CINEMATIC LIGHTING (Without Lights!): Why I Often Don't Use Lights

What is going on, guys? Today I want to talk about lighting without lights, and more specifically lighting the human face, because the human face is probably the most important thing and the most frequent thing you'll ever light, unless you're like doing a film about horses, but horses still have faces, so faces are important. You need to know how to light them. So I want to talk about lighting on the cheap, lighting without lights. And if you're wondering where I am right now, this is my beautiful office. I'm excited, I just moved in here, just did a video about that. I'm halfway through renos. You know, I gotta put up the sound baffling, makes everything so quiet. I need to hang this up soon so the videos are better. But anyways, we're not talking about sound today, we are talking about lighting, so let's get into it. And I should preface things that I'm not saying it's bad to use lights.
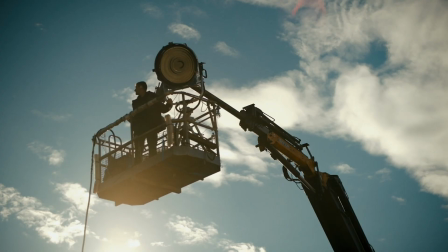That's not at all what I'm saying. I use lights all the time. On all my commercial sets, we have these ginormous lights like the ARRI M18, which is like having a sun on set. And you know, you have a ton of crew doing that, but that's just the thing, is it takes a lot of crew, it takes time, it takes money to use bigger lights, and sometimes you don't have that at your disposal. You might be doing a smaller documentary where you just don't have the crew or the time or the money to use lights. So how do you get around this? Very simply, you use a window. And I'm amazed about how many people are scared to use windows as their main source of lighting. I've been on film sets where we've had like a $500,000 budget, and I'll still just use a window for the lighting, because a window is a giant light source.
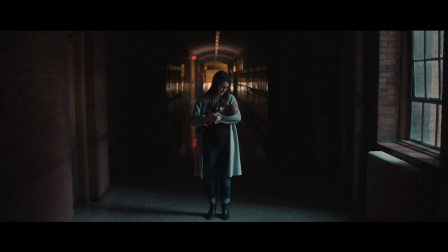And that's usually what you're doing on set when you have all the expensive lights. You're just creating big, soft light sources. And well, that's exactly what a window is a giant soft light source.
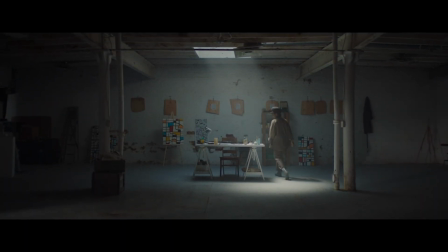But there's a few tips I can give you on how to best use a window as your lighting source and how to work that. And I just love windows. I use them for so many of my interviews on the Nikon film.
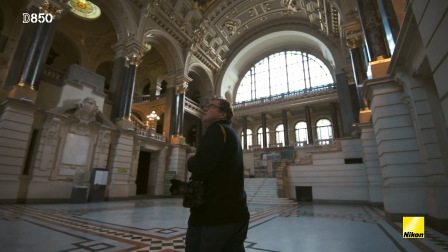We were flying around the world, and in the end, a lot of the places we just used was hotel rooms with this beautiful soft light coming through the windows.
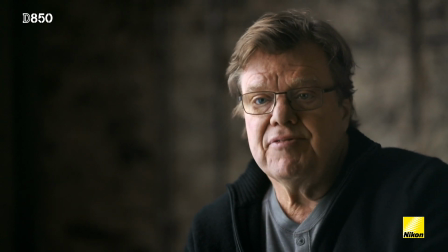So use windows, and let's talk about that.
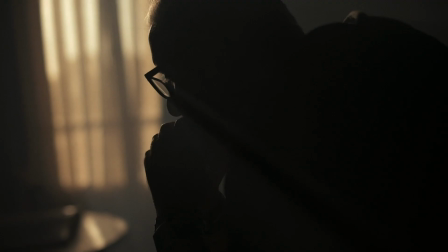And just to prove a point, every piece of B-roll you're gonna see in this video from my commercials and my documentaries was shot exclusively with window lighting.
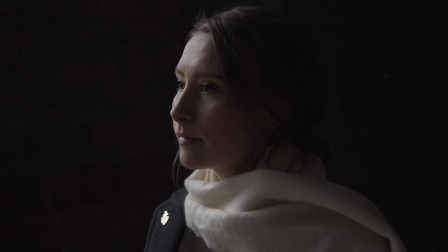Now, there was one or two cases where we added a bit of backlight, but you'll see all of the main key source that's on the people is from windows. Just wanted to show you how good window lighting actually can be.
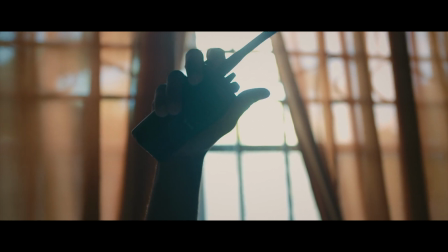Talking about lighting, it's not so much about the light you're adding to a scene as it is about the light that you're subtracting.
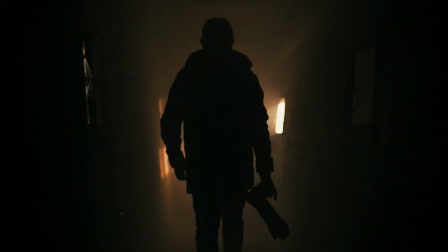And why that's important is the more light you subtract, the more shadows you're gonna get, and the more shadows you're gonna get, the more depth you're gonna get.
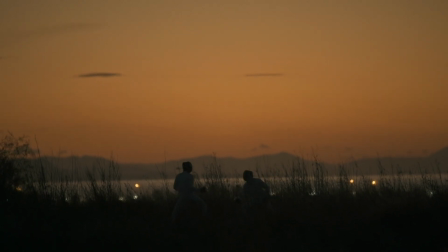And that's what you're trying to do as a cinematographer, is create depth as well as create a story, and we'll talk about that later.
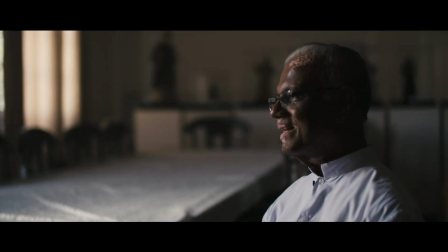But depth is important, depth is interesting. That's why the more light you add to the scene, the more flat the image will get, and the less interesting it will be. So my number one tip, if you're gonna be using windows in a house or in an office building as your lighting source, is turn off the lights.
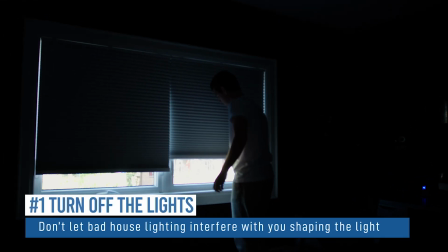Turn off the house lights. Turn off the lights that are part of the room. For one, the way we light our houses and our offices is hideous. We do top-down lighting, it's yellow, it's ugly, it's bright, it's everywhere. It's not beautiful, it's not cinematic.
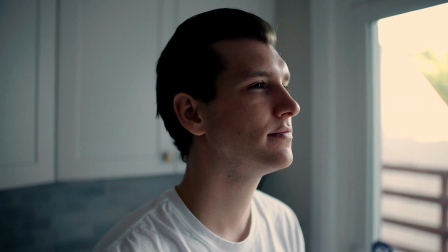So turn off the house lights and begin to see the way the light comes off the window.
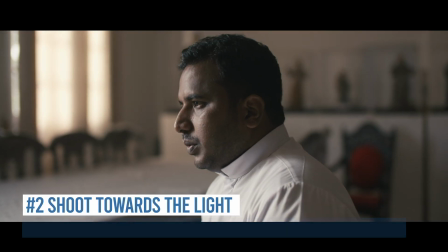The number two thing you wanna do is you wanna shoot towards the light. This is the biggest mistake I see as cinematographers.
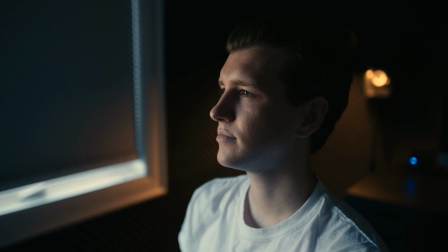Even experienced cinematographers will do this. They'll light their person from one side, and then they'll put the camera on that same side. And why you don't want to do this is when you put the camera on the same side as where the light is,
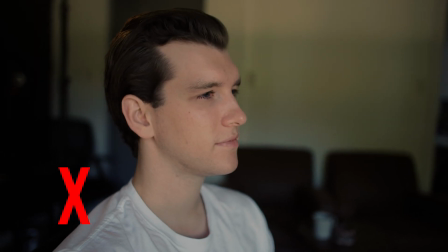you're going to be shooting a very flat image because you're not going to be capturing any of the shadows.
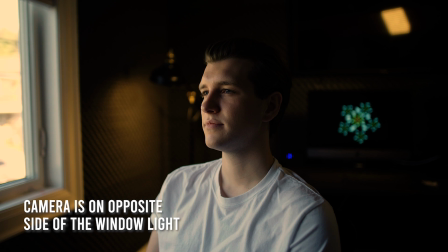So typically when I do an interview, I like placing my camera on the opposite side of where the light is coming from, because then you're going to get that shadows.
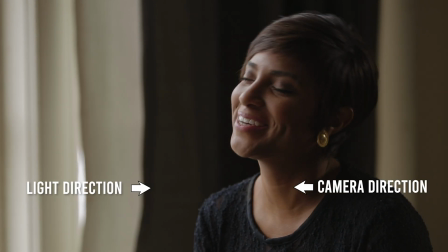You're going to be getting the shadow cast by their nose and on their cheekbone, and you're going to begin to see the dimensions and the texture of their face, who they are.
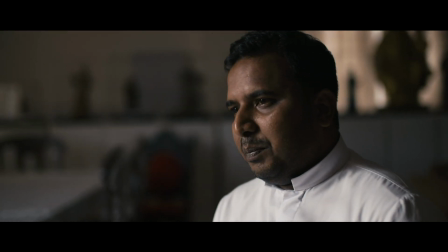It's going to look a lot more complimentary than just flat, bright lighting. Let's get real practical with this. Right now, I have the camera on the same side as where the lighting's coming from. You can see the lighting is very flat on my face, but if we simply move the camera over here, shooting towards the lighting, you're gonna get a lot more shadows on my face.